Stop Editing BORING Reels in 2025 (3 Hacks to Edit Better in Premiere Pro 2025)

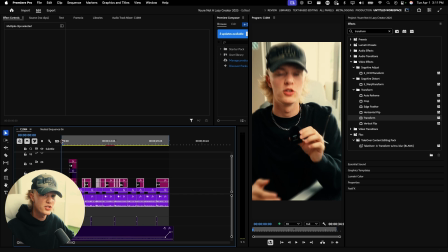So let's go ahead and play through the video with all of the B-roll so you guys can see the progression of the edit just getting more and more dynamic and fun to watch.
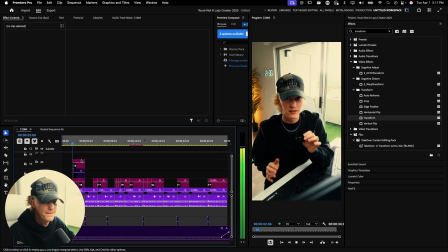You are not a lazy content creator. You just don't have the clarity that you need to be posting consistently.
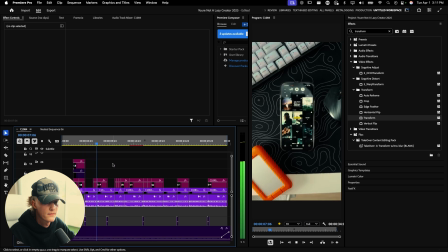So that's why I built the Takeover Swipe method to stay on track and to post high quality content that.
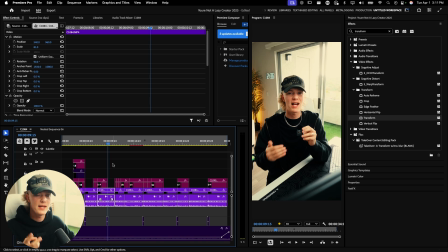And as you guys can see with just two B-roll clips, it makes it look so much more interesting and a lot more unique. And that's really what we're going for. So the way you guys actually add in B-roll is very, very simple.
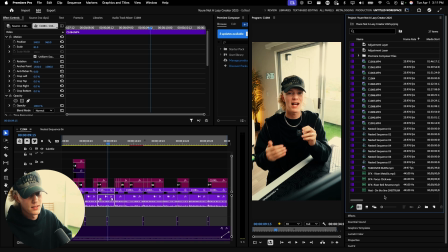So you wanna go ahead and hit Command I or Control I for import.
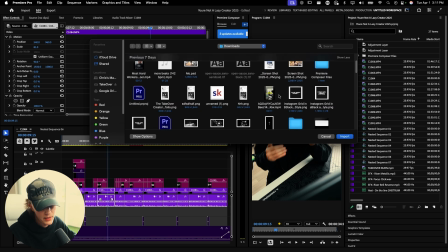And then just find the footage that you want to import as your B-roll. Now, me personally, I've already done it, but say this is the B-roll right here.
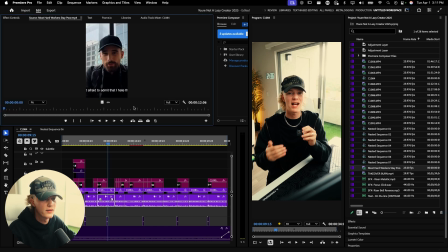You just go ahead and hit import, and then you'll see it highlight over here. And then you just go ahead, hit I for like the endpoint. Say you want to start it right here, and say you want to end the video right here. O, and it'll create like a little like region, just like this. And for B-roll, you only want to add in the video only, as that's kind of what makes sense.
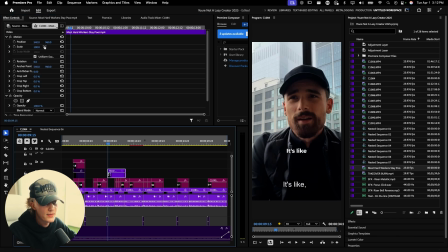And then you just resize it if needed. Now, this video doesn't really need to be because it is already vertical, but if your video is horizontal,
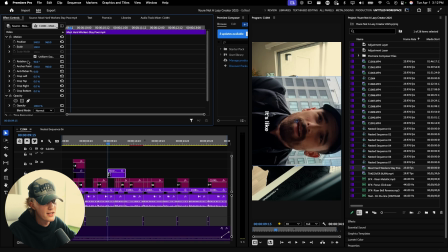it might look something like this, and you just got to change the rotation to wherever it needs to be. So that's how you import B-roll. Now onto the last and final step of really spicing up your short form content is adding in captions. Now captions, you can make very, very simple, or you could actually just add in some animations to them and just spice them up. We're gonna only talk about making them look simple, and then we'll break down on the end how to actually make your captions look really, really good with animation.
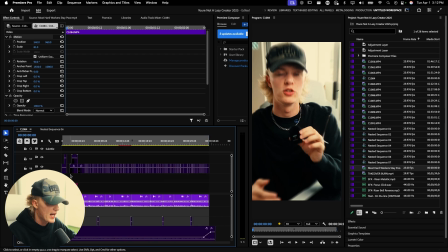Okay, so first things first, let's go ahead, check out the video without captions.
You are not a lazy content creator.
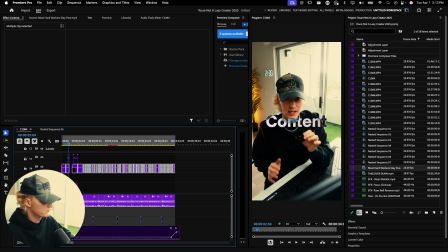All right, word. Not the best looking, but it's not the worst, you know? So we're gonna go back over here and play through with the captions.
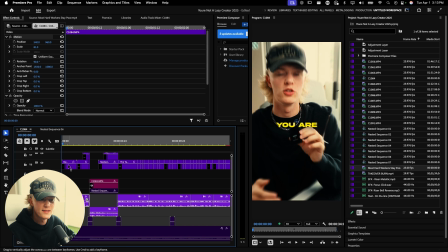You are not a lazy content creator.
Now that the captions are actually on, you can see what the adjustment layer above everything, including the text, really does. It makes the text move with the camera, which makes it look like it's actually tracked to your footage, which looks really, really good.
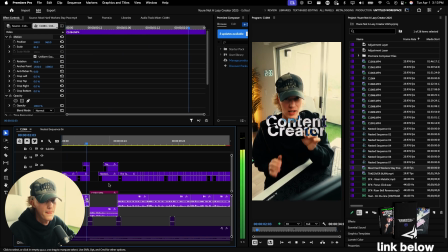You are not a lazy content creator.
First things first, to get text, how do you do that?
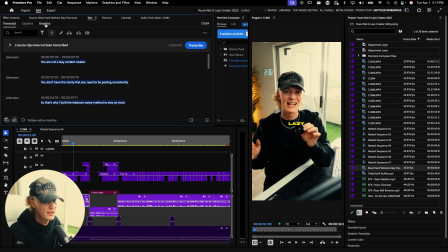For your talking head videos, you want to just actually go ahead over here to text, transcript, transcribe the thing. Go over here to captions. It'll say create captions. And then you just go ahead and go through that little setting. I'm not going to do that because I actually already did. But essentially, it would give you a caption layer up here.
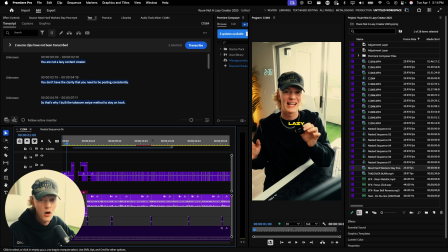You'd make sure that they're good. And then you'd select all of the text, right click, go over to graphics and titles. And then you just go to upgrade caption to graphic. And then you'll have it down here just like this.
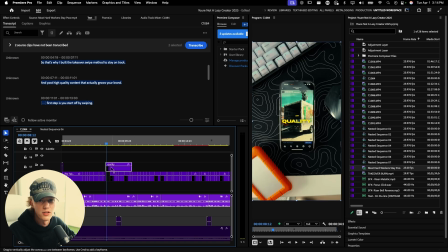So you could actually like edit like a normal video layer. Okay, cool. So that's how you do the normal captions.
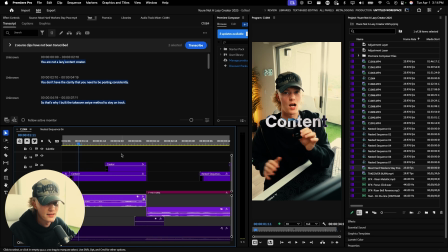How do you actually go ahead and do an effect like this? Now, this is actually very, very simple. And to start, your captions are probably gonna look something like this.
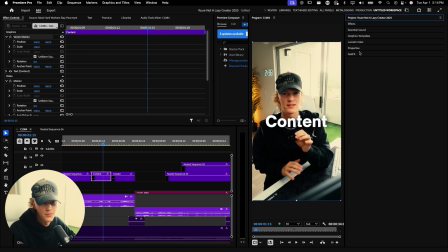So what you need to do is actually, you need to go over to the properties tab and adjust the sizing that you want it to be. So like content, let's just say we wanna keep it like that. And then we're gonna go over here, same exact process. We're just gonna change it to whatever size you want using this right here. And then you can change the position of it, right, like so.
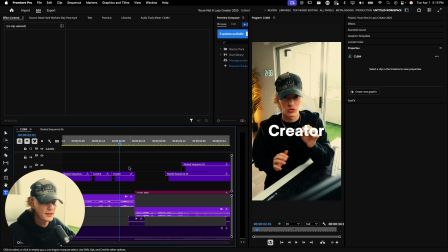But here's how we actually make it like stay on screen together. So you wanna drag this up a layer, drag this out, so that way they're both on the screen at the same time. And then what you guys wanna do for the sort of clear metallic sort of look, you wanna go to the blend mode,
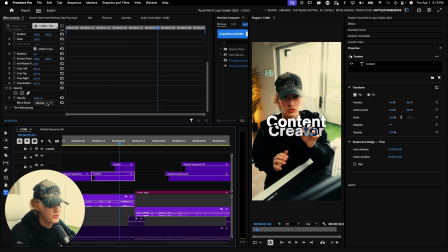difference, and it's gonna do that sort of see-through sort of effect, and it looks really, really clean.
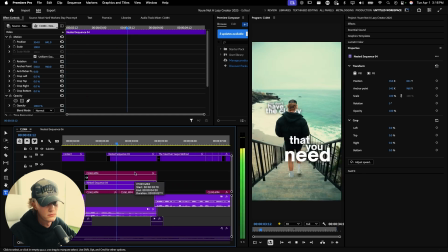So now I'm gonna show you guys how to do this text effect.
You just don't have the clarity that you need to be posted. So as you can see, it's like a stacked topography sort of effect.
And this first one right back here, to add depth, I made it blurry, and legit all I did, I just nested the sequence together, threw on a Gaussian blur effect, and then turned it up to where it looked good on the footage.
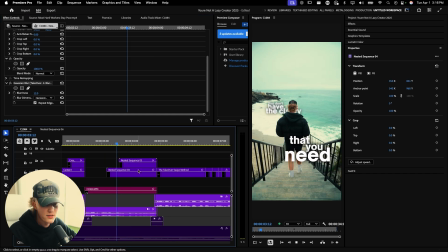So that's that, but I do want to show you guys like how to actually do this sort of effect, because it's very simple.